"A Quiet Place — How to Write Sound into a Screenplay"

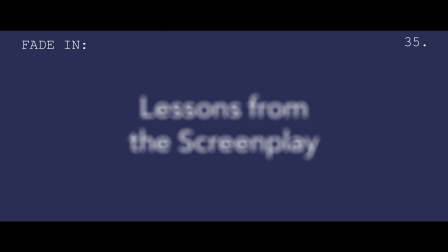(0:00)
Hi, I'm Michael. This is Lessons from the Screenplay.
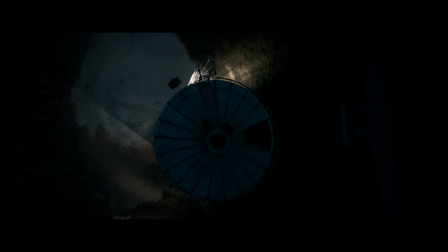(0:08)
Sound always plays a particularly important role in the horror genre, whether it's a hair-raising score,
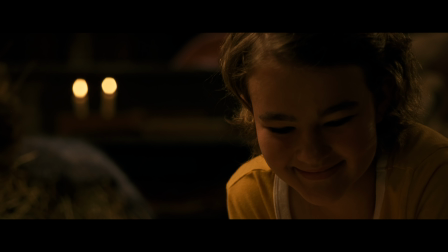(0:14)
a terrifying effect, or just a noise that gives away a character's location.
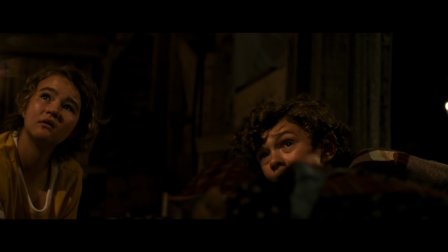(0:20)
But A Quiet Place takes this a step further, making sound itself a key element of the story. As writer-director John Krasinski said, the sound design is a main character of the movie. The guys designing the sound, Ethan and Erik, they're the most talented guys in the world. You really got to see the art form of sound design at the highest level. All right, Ethan, take one. Hi, I'm Ethan Van der Rijn. My name is Erik Aadahl. I'm one of the supervising sound editors, sound designers on of A Quiet Place.
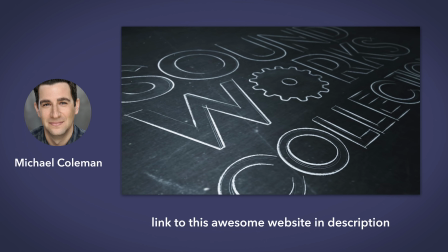(0:51)
Through my friend Michael Coleman over at Soundworks Collection,
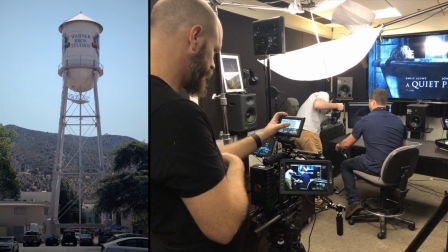(0:54)
I actually had a chance to visit the Warner Brothers lot and sit down with Ethan and Erik to discuss the sound design process. So today, I'll be asking for their input as we look at the ways sound can be used to affect the emotion of a story,
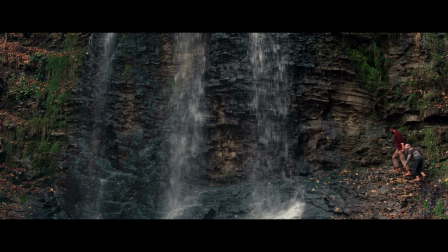(1:07)
why thinking about sound during the screenwriting stage is so important, and how contrast and dynamics can make or break a film.
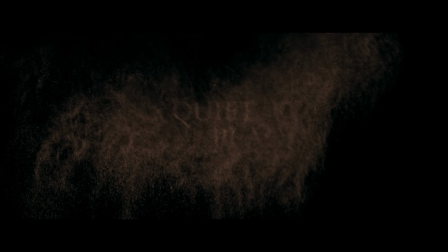(1:16)
Let's take a listen to A Quiet Place.
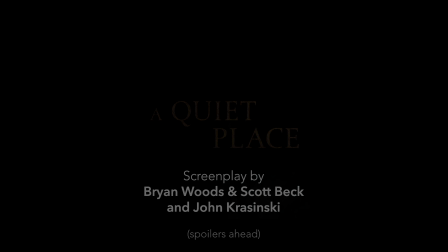In his book, Screenplay, Sid Field says of writing sound into a script, almost nothing.
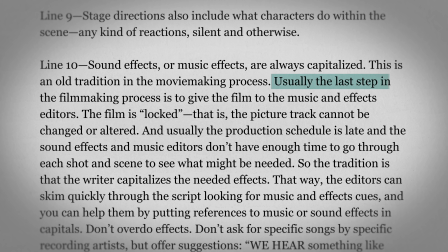(1:31)
He all but dismisses it as something that will be added after the movie is finished.
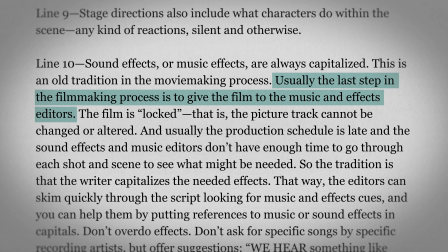(1:35)
In fact, most screenwriting material has very little to say on the subject of sound.
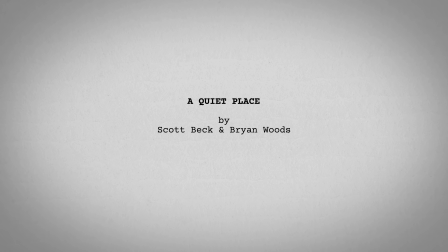(1:40)
So when Scott Beck and Brian Wood set out to start writing A Quiet Place, they knew they had a challenging and unusual task ahead of them.
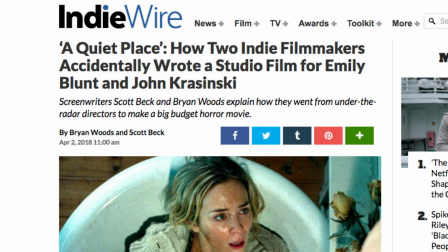(1:47)
In a blog the duo wrote for IndieWire, they said of the process, "Writing a silent movie isn't easy.
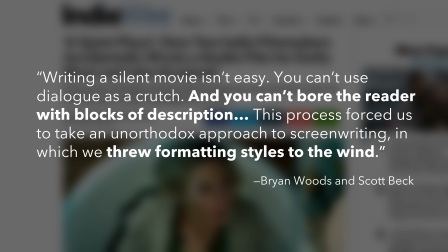(1:53)
You can't use dialogue as a crutch, and you can't bore the reader with blocks of description.
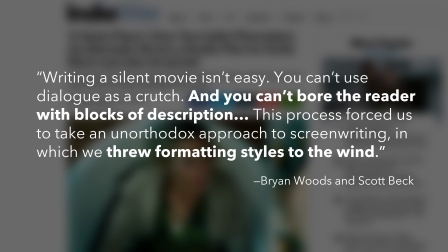(1:58)
This process forced us to take an unorthodox approach to screenwriting, in which we threw formatting styles to the wind.
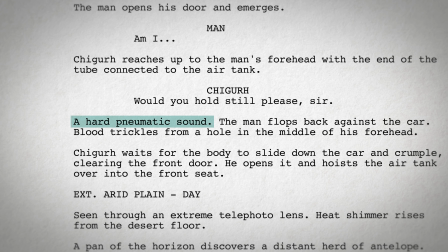(2:05)
In a normal screenplay, sound is often just written plainly in the action lines, or sometimes it may be in all caps.
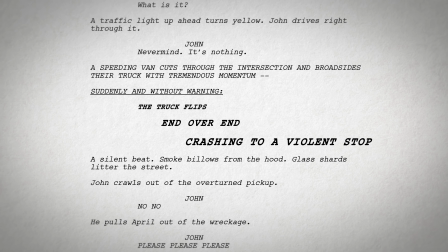(2:12)
But one glance at the original script for A Quiet Place immediately shows how far Beck and Woods took their experimental formatting,
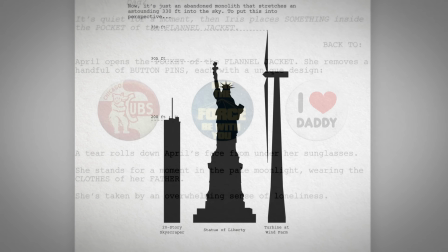(2:19)
which includes handwritten words, pictures of props, and even charts and facts that may be fun for the reader but are pretty useless to a filmmaker.
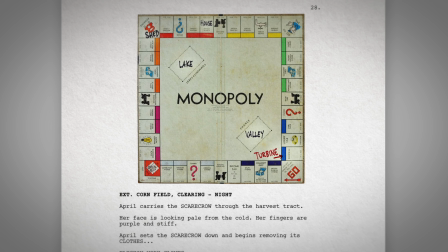(2:28)
This screenplay breaks almost all the formatting rules,
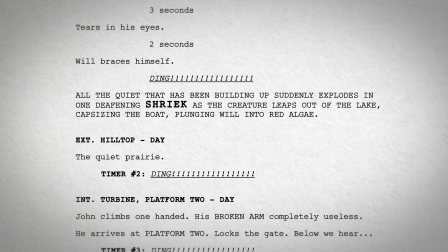(2:31)
but I will admit that the stylized nature is particularly effective in its representation of sound.
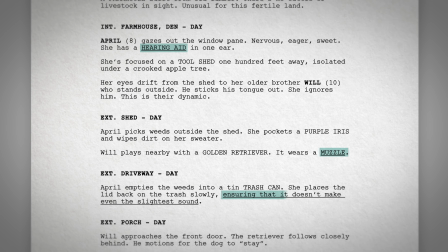(2:37)
Looking at the first 2 pages, certain words are underlined to draw focus to the silence of the environment.
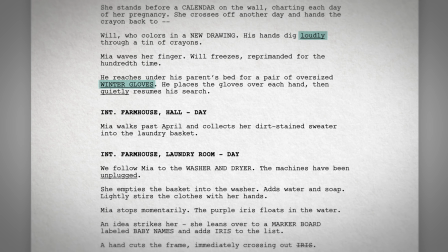(2:43)
These underlined words stand out and give us a clear sense that silence plays an important role in this family's life.
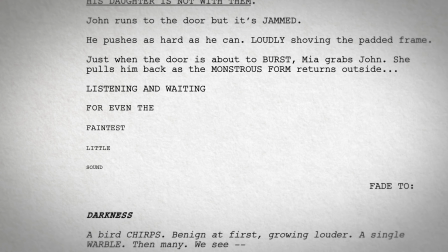(2:50)
Similarly, Beck and Woods play with caps, font size, and word placement to communicate silence, tension, and pacing.
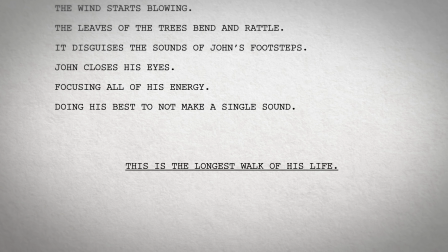(2:57)
In an especially tense moment, as the monster stands between the father and his family, the script goes so far as to limit each page to a few words.
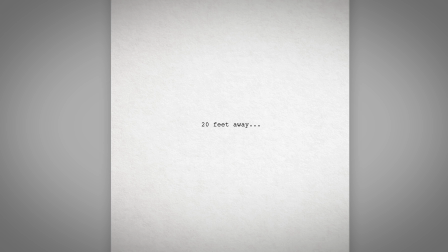(3:06)
With each page, the font size increases, highlighting the tension and need for absolute silence.
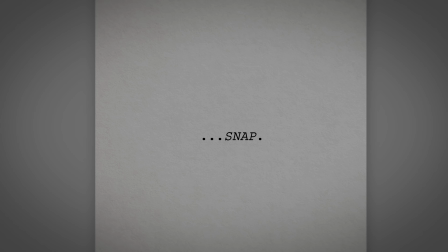(3:12)
I love it when there's sound directions written into the script. I think that it's so important for screenwriters when they're writing to actually be thinking about,
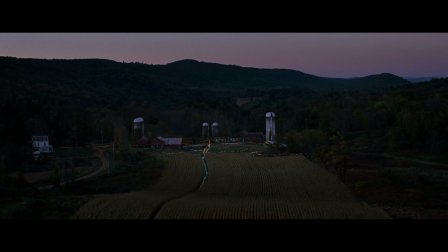(3:22)
okay, what is happening sonically in the world, because it's a big part of the storytelling.
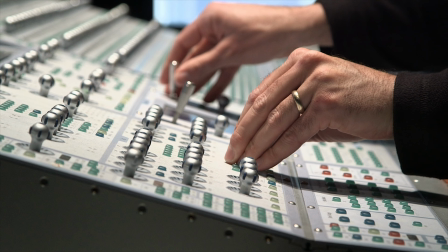(3:27)
In many ways, sound is one of the most underappreciated and underutilized storytelling tools. We experience movies with 2 senses, our sight and our hearing. I believe strongly that the hearing part of it is half of the experience.
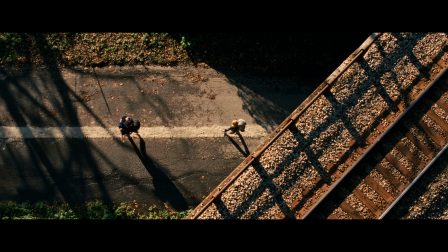(3:44)
We tend not to notice how important sound is until it's absent, and it's precisely because it affects us in this unconscious way that it is so powerful.
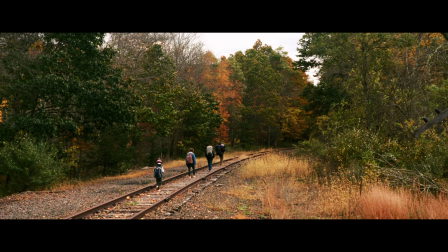(3:53)
Walter Murch had this great saying. He said, images come in through the front door, but sound comes in through the back door, so you can be a lot sneakier with manipulation.